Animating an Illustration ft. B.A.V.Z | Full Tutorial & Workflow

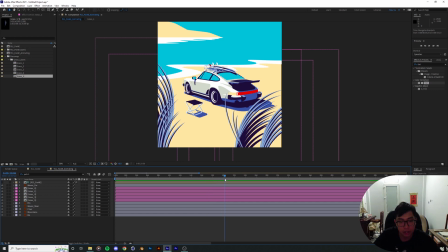[8:17]
So you know, I'm gonna make sure it's a loop as well. So I'm gonna drop down the work area to only about like 30 seconds. I think that's more than what we need. A lot of time, honestly, to play around with this animation.
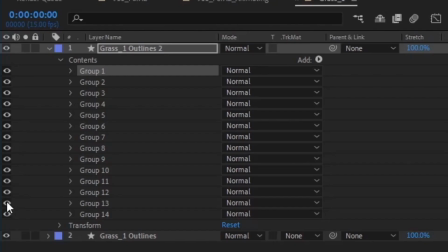[8:33]
Okay, so for this part, I separated out the part of the grass that contains one single strand and its shadows.
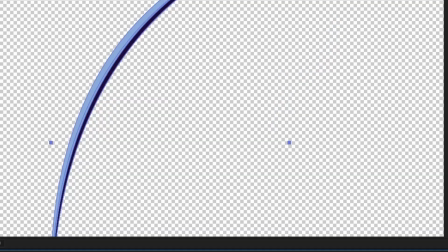[8:40]
Then I put it into its own composition and jump into that to begin animating.
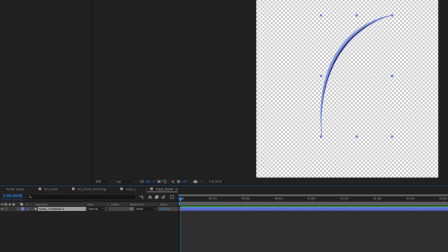[8:46]
First, I put the anchor point at the bottom of the grass,
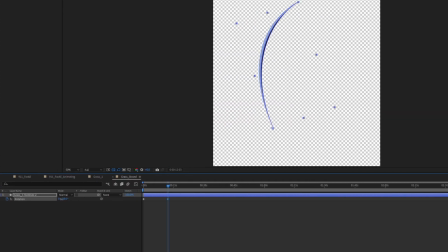[8:49]
and then I animated it using the rotation settings for it to swing side to side.
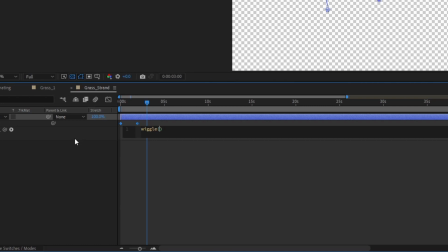[8:56]
To add a little bit of randomness to the swing, I use the wiggle expression at very small frequencies.
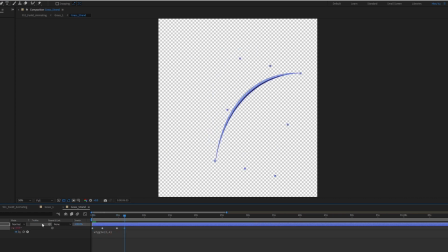[9:02]
I sequence the animation a bit, so now the grass sort of stands still for a moment and then leans when the wind comes in.
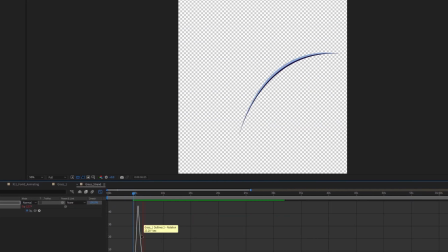[9:10]
If you're wondering why this part is voiceover, then it's because animating the grass actually took a lot more experimentation than I thought it would.
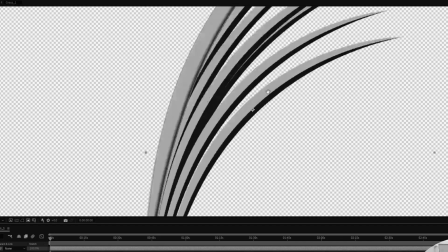[9:18]
I tried messing with the layer styles, but at the end I decided to take this
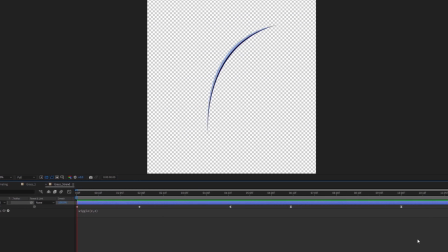[9:24]
original vector layer to preserve some of the details that were not efficient to replicate and animate in After Effects at the same time.
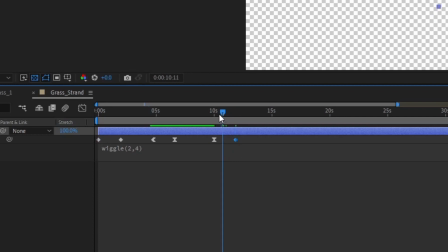[9:32]
To make sure that the grass strand loops, I copied the rotation keyframe at the beginning and pasted it to the end.
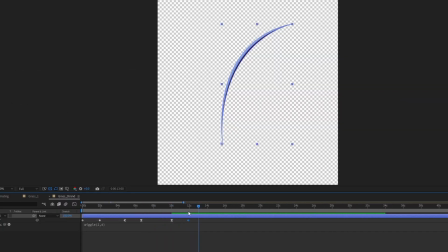[9:39]
Due to the wiggle expression,
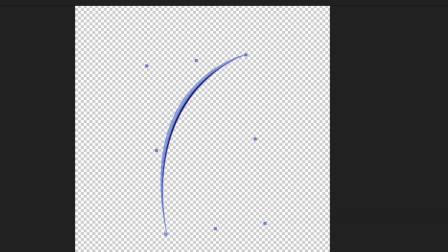[9:41]
I had to eyeball the keyframe a little bit to make sure the grass ends up at the right position as when it starts out with.
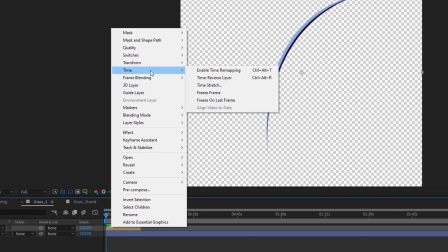[9:49]
To loop the grass strand animation, I enabled the time remapping in the pre-comp layer,
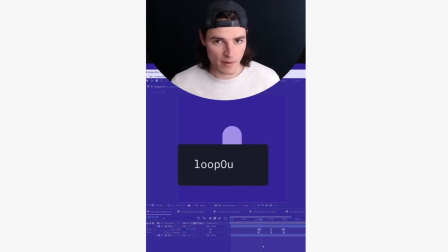[9:56]
keyframe the start and end of the layer, then use the loop expression that I learned from Chris Zachary, shout out to him,
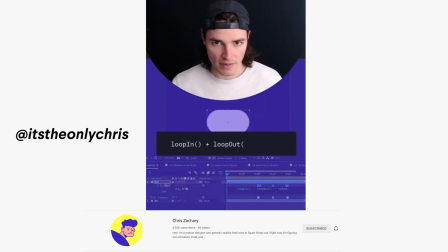[10:04]
loop in plus loop out minus value.
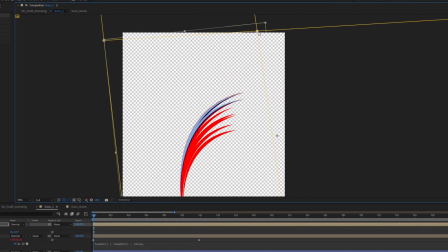[10:08]
Once I have looped the animation, the final step is to finish off this specific plant
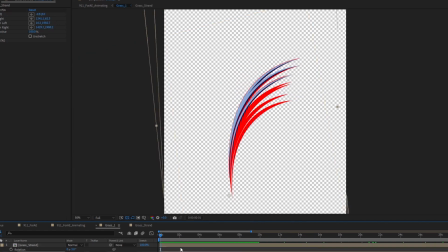[10:15]
grass combination thing by duplicating the grass strands and match it with the other strand in the original design using scale, rotation, and CC power pen. I scale down the specific strands, offset their angles, and then drag them along the timeline to offset their timings.
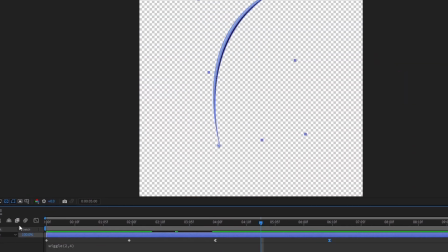[10:34]
Usually the strands that are smaller would be blown in the wind first prior to the bigger ones.
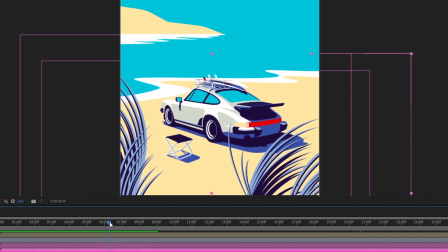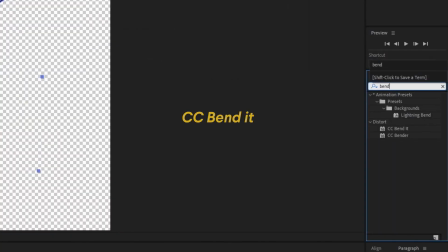[10:45]
And later on, I added a CC bandit to even further change the way the grass strand act in the wind.
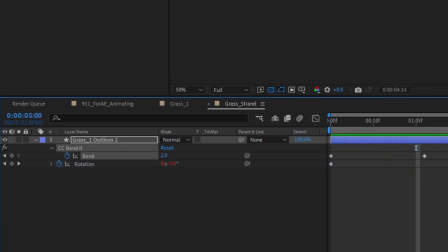[10:53]
When the strand revert to the upright position, I wanted there to be little or no bend in the shape of the grass and vice versa.
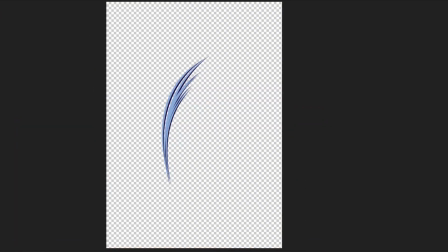[11:02]
I think it really helps in adding a little bit of a dynamic in the way the grass moves,
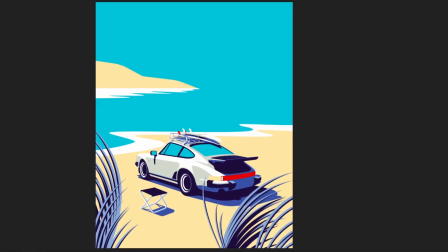[11:07]
and as we duplicate this movement further to the other grass layers, it will really help with the illusion based on where the grass is located.
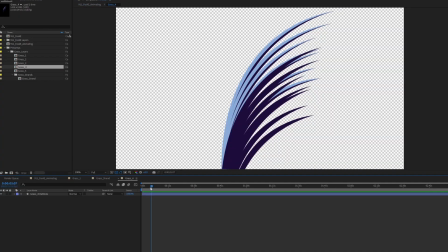[11:19]
Now that we have finished our first group of grass, the next step is simply repeating the same process for the rest of the grasses.
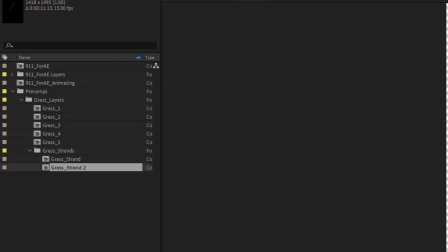[11:27]
For each of the group, I created their own grass strand and adjusted how the grass acts accordingly to the group.
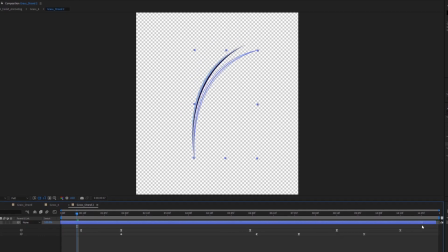[11:36]
For instance, in this case, the bigger group is going to move more slowly with smoother rotations,
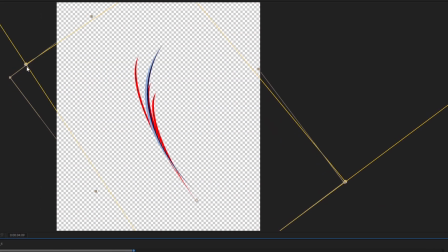[11:43]
and the smaller ones with less strands and looking like it has
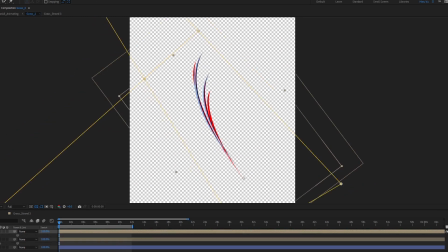[11:48]
lesser mass will bend quicker and in a more agile fashion.
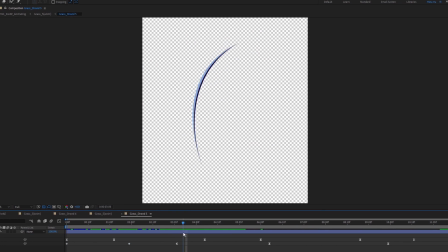[11:55]
And for the group of grass that are pointing the other direction, I horizontally reverse the layer and use the CC bended effect to
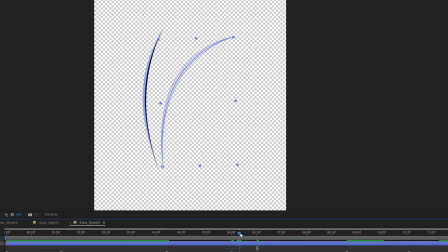[12:04]
get the grass strand to go upright even further since it is heading to the right of the screen.
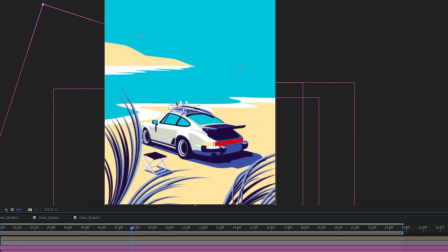[12:10]
You might think that this is a rather strenuous process, and it actually is,
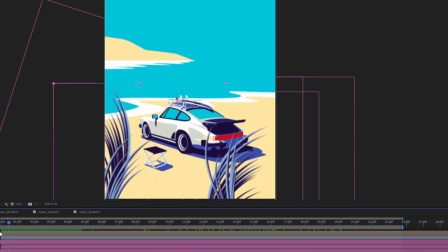[12:17]
but I honestly think that all this dedication to the movement is gonna pay off in the end, and it always does.